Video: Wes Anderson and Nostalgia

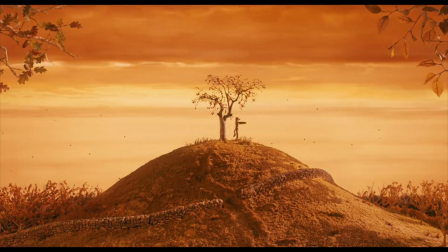(0:00) Born on a mountaintop in Tennessee, green.
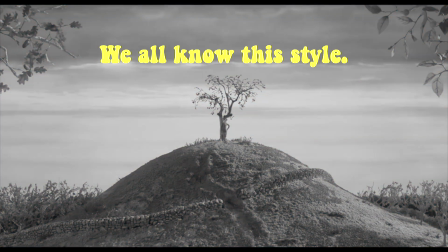(0:14)
We all know this style.
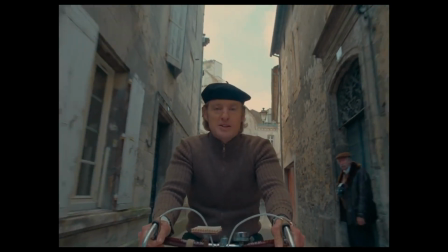(0:16)
That classic Wes Anderson look with perfectly symmetrical shots, colorful and bright color palettes, and everything in between.
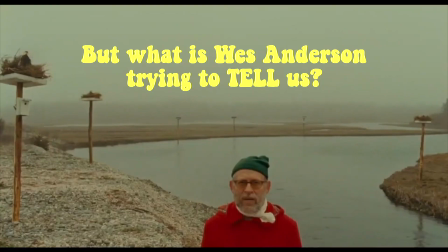(0:25)
But today we ask, what is Wes Anderson trying to tell us with his films? Wes Anderson is an American director and producer and is known for his fantastical film style. He started making short films at a young age and growing up with a difficult family life. Most of his films focus on complex family dynamics. In doing so, he explores the idea of nostalgia with film techniques such as storybook-style editing and colorful mise-en-scene.
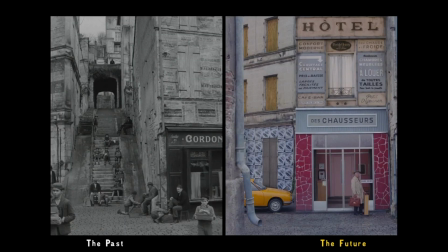(0:50)
As a result, characters in Anderson's films often end up reminiscing about their glory days,
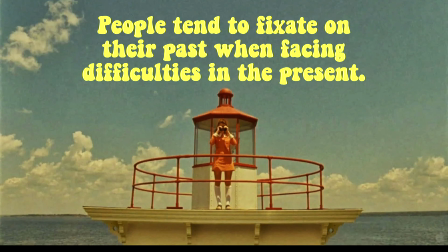(0:55)
and his films suggest that people tend to fixate on their past when facing difficulties in the present.
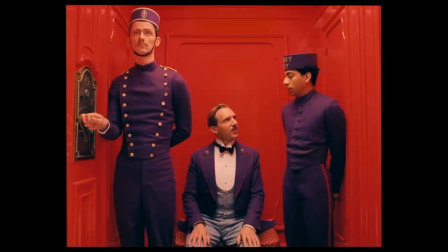(1:02)
As mentioned before, Wes Anderson is known for his colorful and narrow color palettes which add to the surrealism of his films.
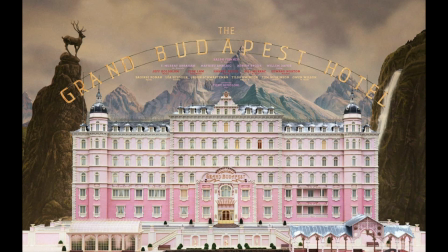(1:08)
We're first going to look at the Grand Budapest Hotel, which shares the story of a hotel in its prime through the narration of Zero Mostafa, a lobby boy and now owner.
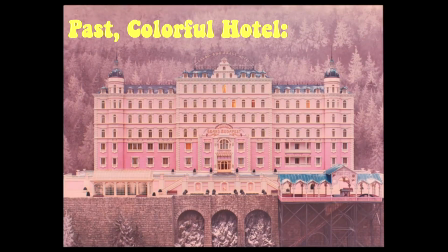(1:15)
The past bustling hotel stands out with its bright pink walls and blue detailing. It is immediately contrasted with the dull gray of the present-day vacant hotel.
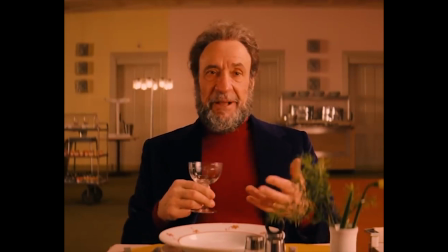(1:23)
In his eyes, Zero Mostafa sees the hotel in the past, which also happens to be his past, as an overall better time.
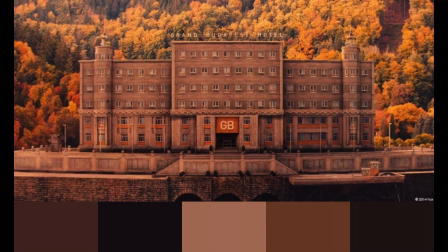(1:30)
The contrast from bright and visually appealing colors to the darker image of the hotel emphasizes the idea that the past is inherently better than the present.
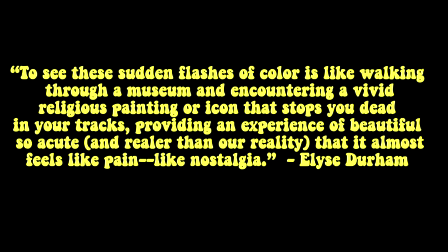(1:39)
In her article, Wes Anderson Tells the Truth About Nostalgia, Elise Durham explains, To see these sudden flashes of color is like walking through a museum and encountering a vivid religious painting or an icon that stops you dead in your tracks,
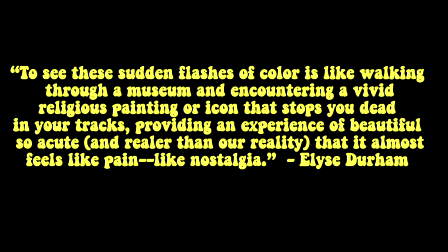(1:53)
providing an experience of beautiful, so acute, and realer than our reality that it almost feels like pain, like nostalgia.
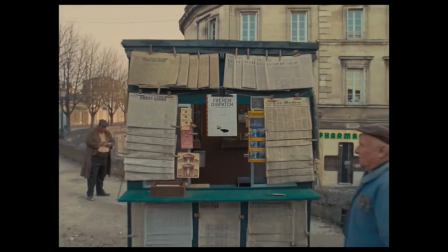(2:02)
The next film we're going to look into is The French Dispatch.
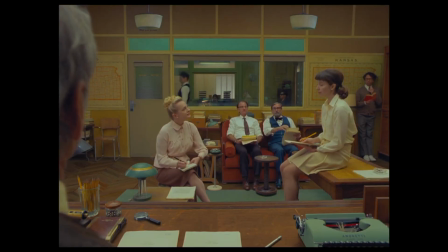(2:06)
In The French Dispatch, there's a cast of characters that reports on stories of three different subjects in the final installment of The French Dispatch newspaper.
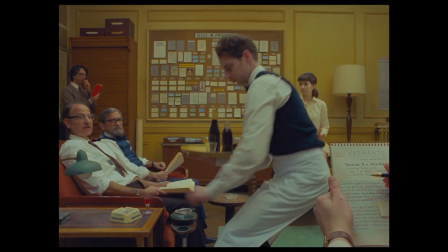(2:15)
Each subject is all experiencing a different kind of longing for what could have been. The first is a prisoner who dreams of being a painter, though he never could.
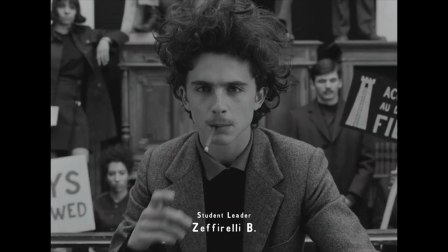(2:25)
The second is an activist university student who wants liberation and desires a life he never had the freedom to access.
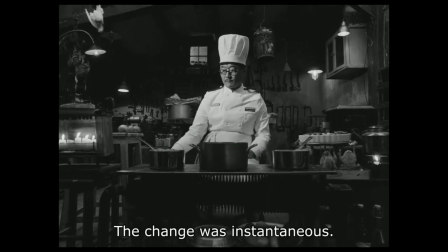(2:32)
The final is a police chief who desires glory and desires his love for cooking, though he never had access to it.
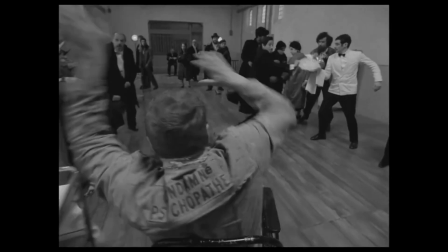(2:40)
The character in which we see the theme of nostalgia most prevalent is The Prisoner.
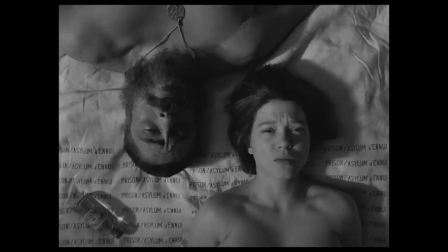(2:45)
The Prisoner's story is uniquely tied to nostalgia. As he was locked up before being able to pursue his dream of being a painter,
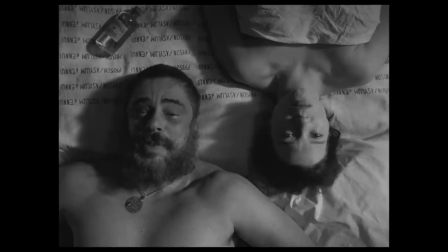(2:52)
he instead longs for a past that could have been, as opposed to one that once was.
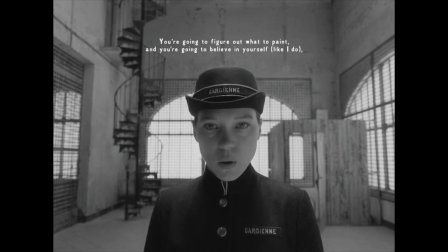(2:58)
However, through the help of a prison guard who admires his passion, and an investor who wanted to exploit it,
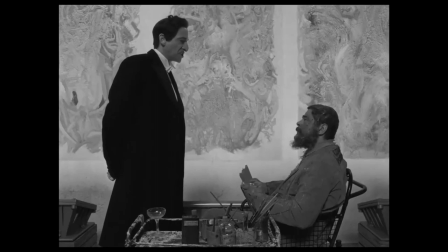(3:05)
the prisoner eventually rekindles his lost love and paints a piece on the prison walls.
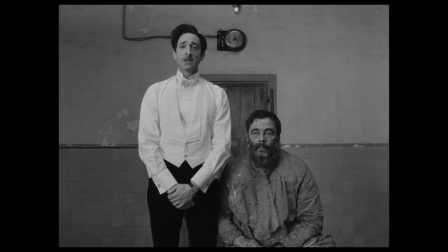(3:10)
In the unveiling scene of the painting, the use of color is crucial. When we look at the painting through the investor's eyes, the audience sees it in black and white,
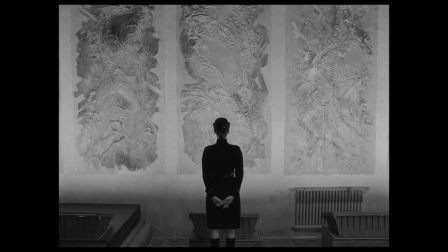(3:19)
as he sees it as a representation of possible profit and not as a representation of the prisoner's true passion.
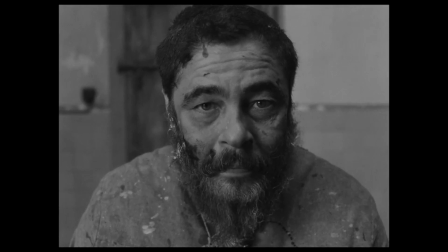(3:27)
However, as we cut back and look at it from the prisoner's eyes, we see the painting in full beautiful color.
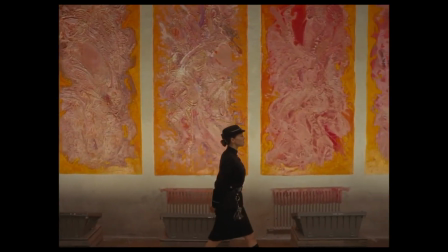(3:33)
This is because the prisoner sees his work not as a source of monetary gain, but instead as a recreation of his lost passion of art.
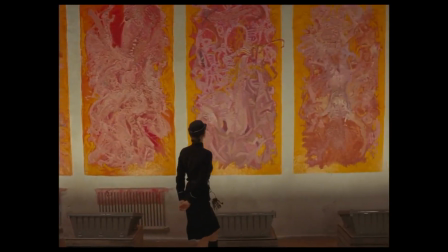(3:42)
As a coping method with being faced with life in prison,
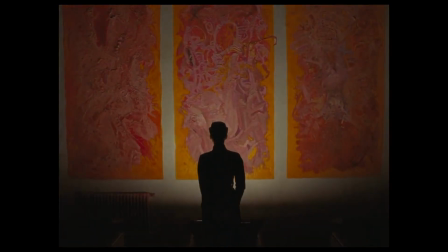(3:46)
the prisoner regresses to his long-lost love of painting from his childhood, instead of facing the present.
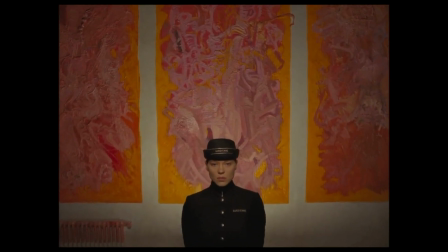(3:52)
This again shows how Wes Anderson theorizes that people tend to resort to the past when facing impending difficulties.
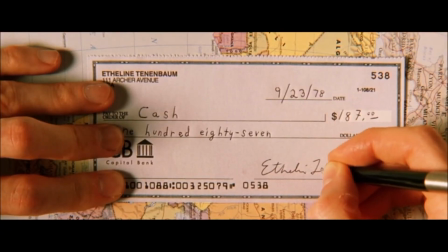(4:01)
The next style we're going to look into is Wes Anderson's unique storybook-style editing.